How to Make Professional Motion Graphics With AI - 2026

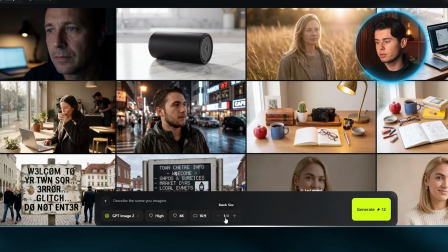One more thing you can do here is change the number of generations it creates each time. But for now, I'll leave it at 1.
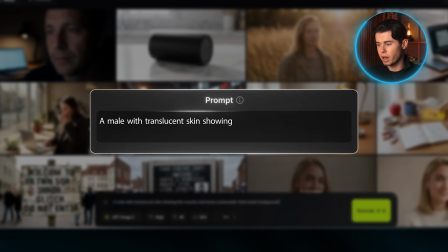Then I'll describe the exact image I want. In this case, it's a human body showing the muscles working underneath the skin while he throws a punch.
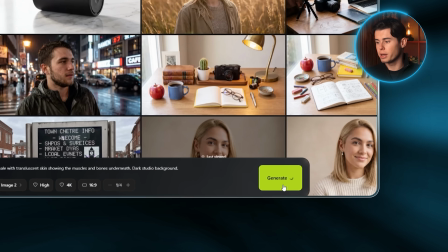Now let's hit generate and see what we get back. This looks really good.
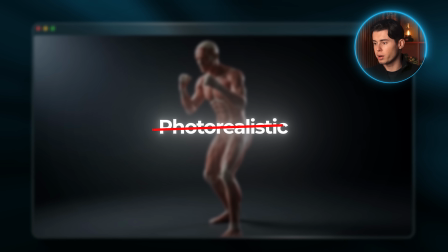One thing I want to mention here is that I avoided words like photorealistic in the prompt because I want this to look like a clean anatomy design, not a super realistic image. That way, it doesn't get too complicated allocated and the viewer can easily follow what's happening on screen. Now we're going to take this image and use it as the starting frame for our motion design.
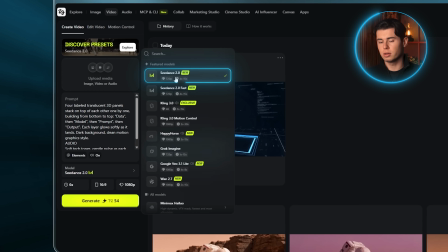So let's head back to the video section. First, make sure Seedance 2.0 is selected as the model, and then keep all the other settings the same as before.
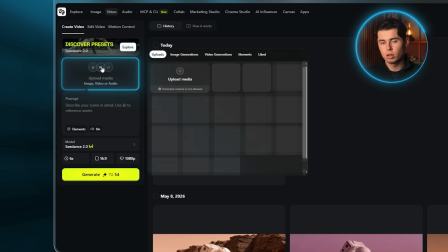The only difference now is that we upload this image in the reference section right above the prompt box.
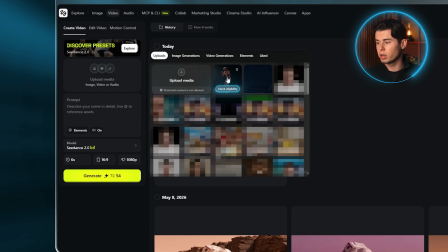But for this to work, it has to pass an eligibility test. So we click on this button and wait a few seconds until it says eligible.
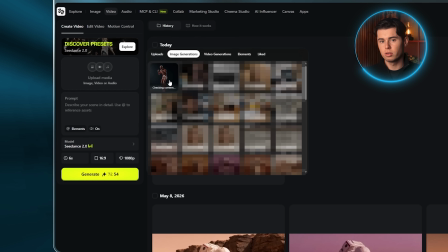If it doesn't pass on the first try, just click it 2 or 3 more times, because from what I've seen, it usually works in the end.
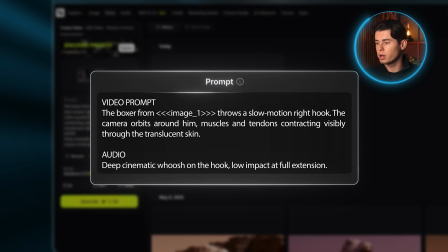Once you get it done, we can write a short prompt for the video. And as you can see inside the prompt, I mentioned that the video needs to be in slow motion. This gives the viewer enough time to actually see how the muscles work, because at normal speed, the contraction happens too fast for the eye to catch. Then I also added a camera orbit around him, so the whole clip feels more dynamic.
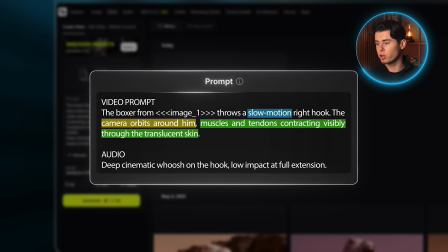And on top of that, I mentioned that the muscles and tendons should visibly contract through the translucent skin, so the AI knows what should actually be animated during the punch.
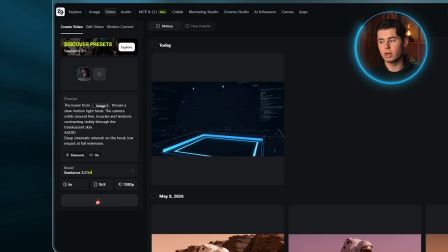So let's hit generate and look at the result.
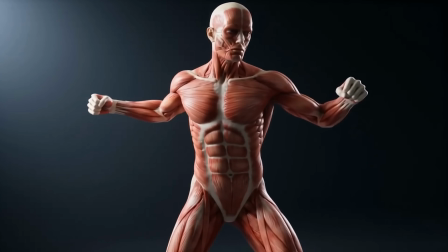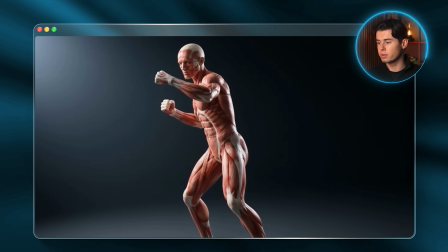Honestly, this feels like one of those fitness reels you see online. The slow motion is exactly what we wanted, and you can clearly see the muscles fire as the punch lands.
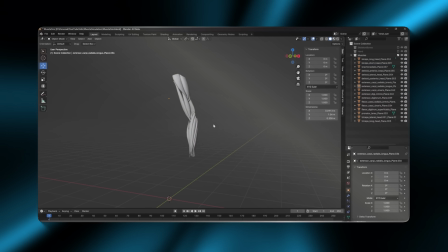And to create something like this manually, a 3D animator would need a few hours just to model and rig the body before the animation could even start. But there's another method that gives you full control over the final result, and that's the same method professional motion designers are using right now. Alright, so let's move on to the most advanced method. This one is pretty similar to the previous one, because we're still using a starting frame, but this time, there's one more thing we add on top. We also bring in an ending frame. So when the AI has both images, it can understand where the animation starts, where it needs to finish, and then create a smooth transformation between the two. And this method is really useful when you already know exactly what you want your video to look like at the beginning and at the end. That's why a lot of creators use it for finance graphics, data animations, or any visual where the final state needs to be very specific.
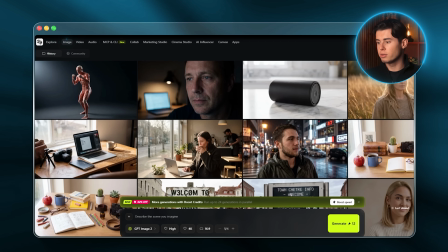So let's head back to the image section inside Higgsfield and generate our 2 reference images.
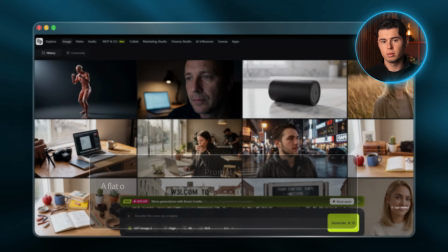For the first one, I'm going to create a simple chart with this prompt. There are a few things I want to point out about this.
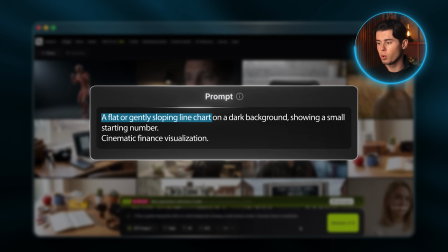I'm keeping the chart low and simple in the first frame. That way, when we create the end frame, the spike actually has somewhere to grow.
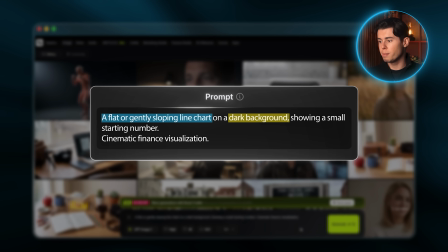I also went with a dark background because it instantly makes the chart feel more cinematic and professional.
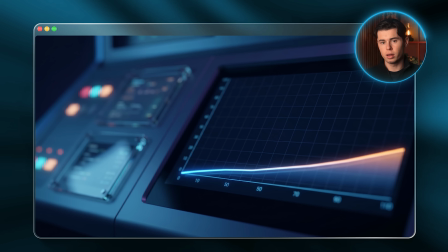So let's hit generate. And as you can see, the result is a simple chart, which is exactly what we need for the start of the transformation. Now for the end frame, instead of generating it from scratch, we can upload the start frame as a reference image and ask AI to edit it.
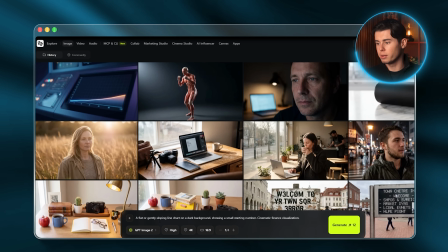So we keep GPT Image 2 selected and the settings stay the same as before. Now let's upload the starting frame, paste in this prompt, and generate.
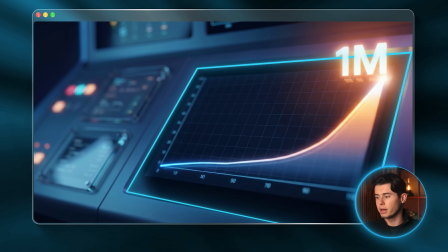And this result looks really good. The first thing I like is that it keeps the same cinematic dashboard style from the starting frame, but now the line has a much stronger payoff.
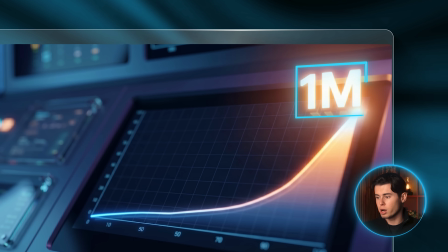The blue and orange contrast works really well, and the glowing 1 million number makes it instantly clear where the viewer should look.
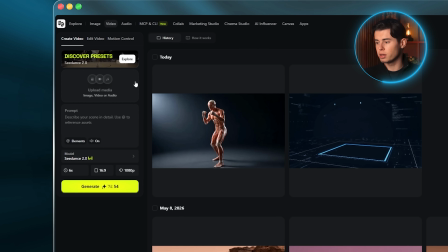Now let's head back to the video side of Higgsfield. First, let's make sure to select Seedance 2.0 as the model.
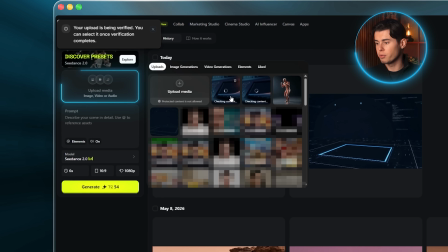Then upload both images and wait a few seconds until they show as eligible.
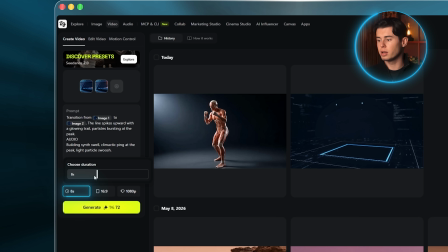After that, we can move on to the prompt, set the duration to 8 seconds, and keep the resolution and aspect ratio the same as before.
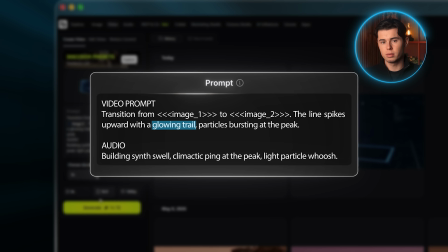As you can see, I asked for a glowing trail to follow the line as it spikes so that the viewer can clearly follow the growth on screen. And I also asked the particles to spark at the peak, so the final moment feels more entertaining and satisfying to watch.
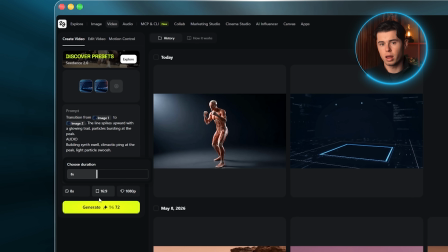So let's actually see how the AI is going to interpret this.
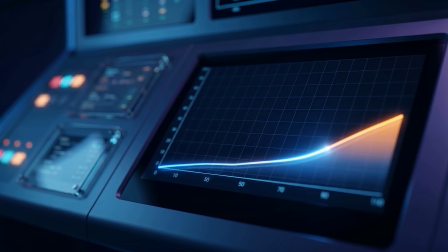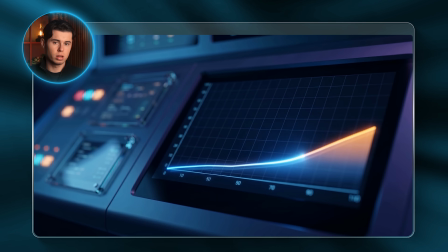This looks really solid. I like how the line rises smoothly, while the glow makes the entire movement feel higher quality.
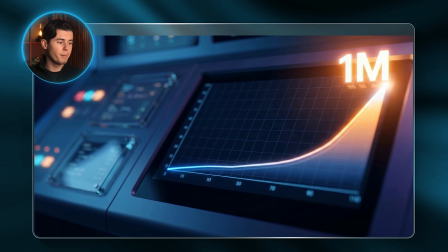But I think the best moment is when it hits 1 million and we get that nice pop-up. And the cool thing is that we didn't even have to animate any of this manually.
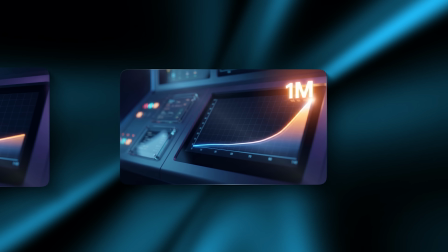We just gave the AI the starting and the end frame, and it created the full transition between them.